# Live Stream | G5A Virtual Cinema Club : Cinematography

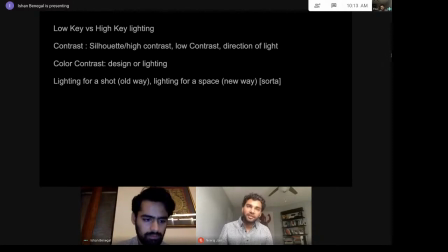And then the third thing that I'd really like kind of talk about is color contrast, which is something that you can do through design or through the lighting. And we'll see both examples. And then, I think the important thing to remember is like kind of the old way of kind of doing
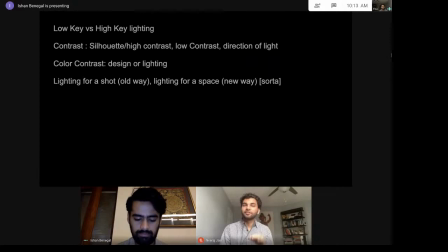like filmmaking and stuff was like, lighting for a very specific shot, right? So your characters are going to be in this position, and then at this moment they're going to move to this position. And I think the reason was because of the technology. I think, they're like with film, you had to use a lot more light.
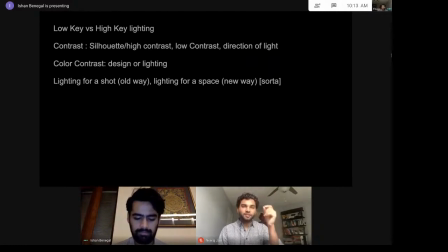And so you had to light a very specific spot on a set for the actor to be in, which would be, I mean, I'm sure you've heard the phrase like finding your light, right? So it's like about like that kind of a thing.
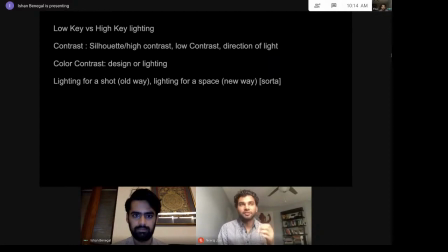But now I think with like technology and how we're better able to see in like, in lower light levels, now I think what cinematographers tend to do and what directors prefer also, and I'm sure the actors do too, it's like you light the space like a room, and then you let the actors like kind of explore it as they wish to explore it.
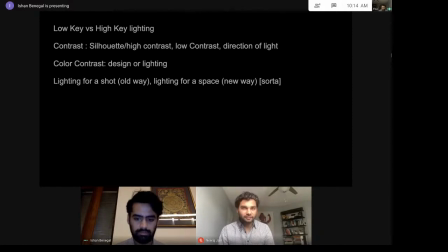So I think that's kind of how like cinematography's kind of changed a little bit. I mean, not necessarily, because there's some shots where you need the like actor in a very specific spot for a very specific reason, but just like broader strokes, I think that's kind of how it is.
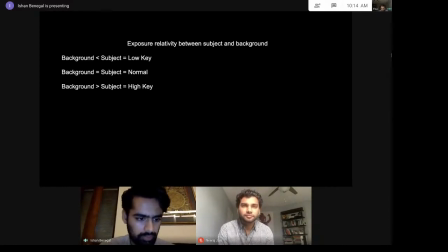So if we want to move ahead to the next I guess slide. I'm just wondering if let's talk through this and then we can like sort of go through the images. Yeah. I think it's been a bit of a while, so I don't want to. Yeah. Oh yeah. We're reaching a while.
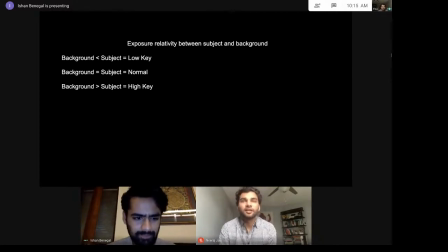No, that's cool. Okay. So there's there's three types of lighting: low key, normal, and high key. So I think it's like in relationship between the background and the subject. So if the background is darker than the subject, you'd call that low key lighting. If the background's brighter than the subject, you call that high key lighting. And we'll see three examples really quickly of that.
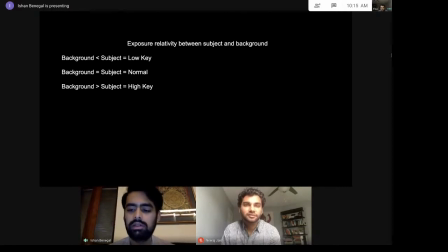I think this was super interesting just to have it articulated, because I think this is something you see, in almost every film. Yeah. And then, but sort of knowing what that vocabulary is just adds.
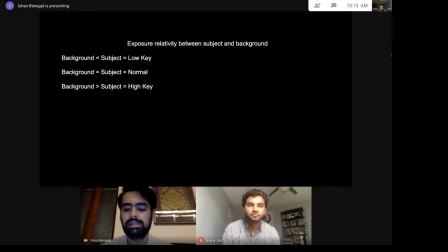I feel it just like adds a different element, because like now you can sort of see like the films that you watch going forward. I haven't seen a film since we talked about it, but like that's something that just like you have that ability to know and like differentiate.
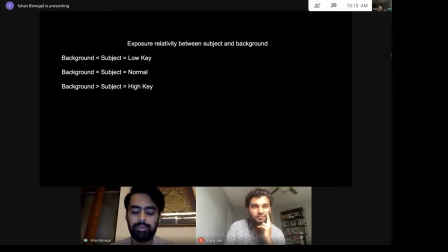Like, oh, cool, this is the choice, and then it sort of like helps reinforce whatever was driving that decision.
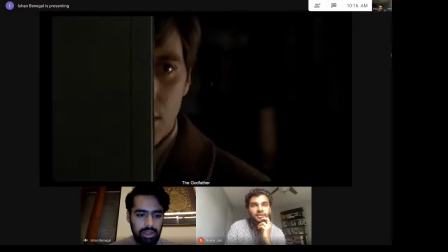Yeah, exactly. So this is from The Godfather. So this is low-key lighting. As you can see, he's kind of separated from the background because the light's really just hitting him, and none of the light's really hitting the background at all, right?
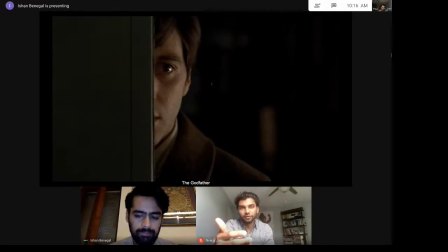And so that's kind of like a good example of low-key lighting. Leads to like very dramatic images. But you'll see with the example that I've chosen for the high-key lighting, it doesn't mean that high-key lighting isn't dramatic. I think it's just dramatic in a different way.
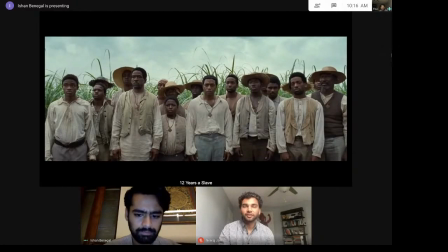So I think the next shot's just like, kind of normal day exterior, cloudy skies, overall the exposure is pretty much in a very similar space. So, I mean, yeah, the background's a bit brighter than the foreground,
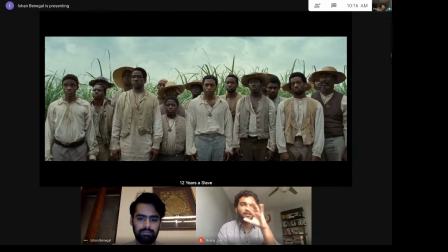but I think I would still classify this under like a very, pretty even lighting conditions, very normal. Because the next example, which is like what I very blatantly call high key lighting, is like an example.
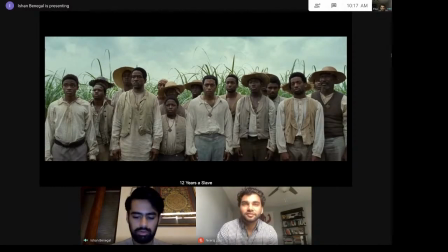It's incredible. Right, I'm gonna go next. So yeah.
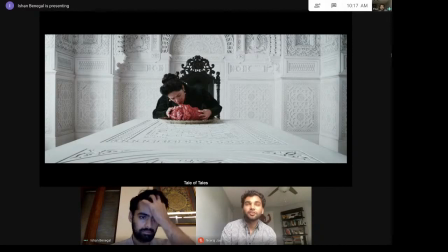So this kind of gives you like that sense of like, your eyes immediately go to the center of the image, and it's not like I said, it's not dramatic. It's very dramatic, but I think in a very different way.
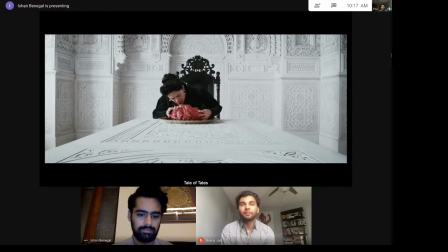Um, Yeah, yeah, and I think it's also like, I mean, I haven't seen this film, but it's definitely by design, right?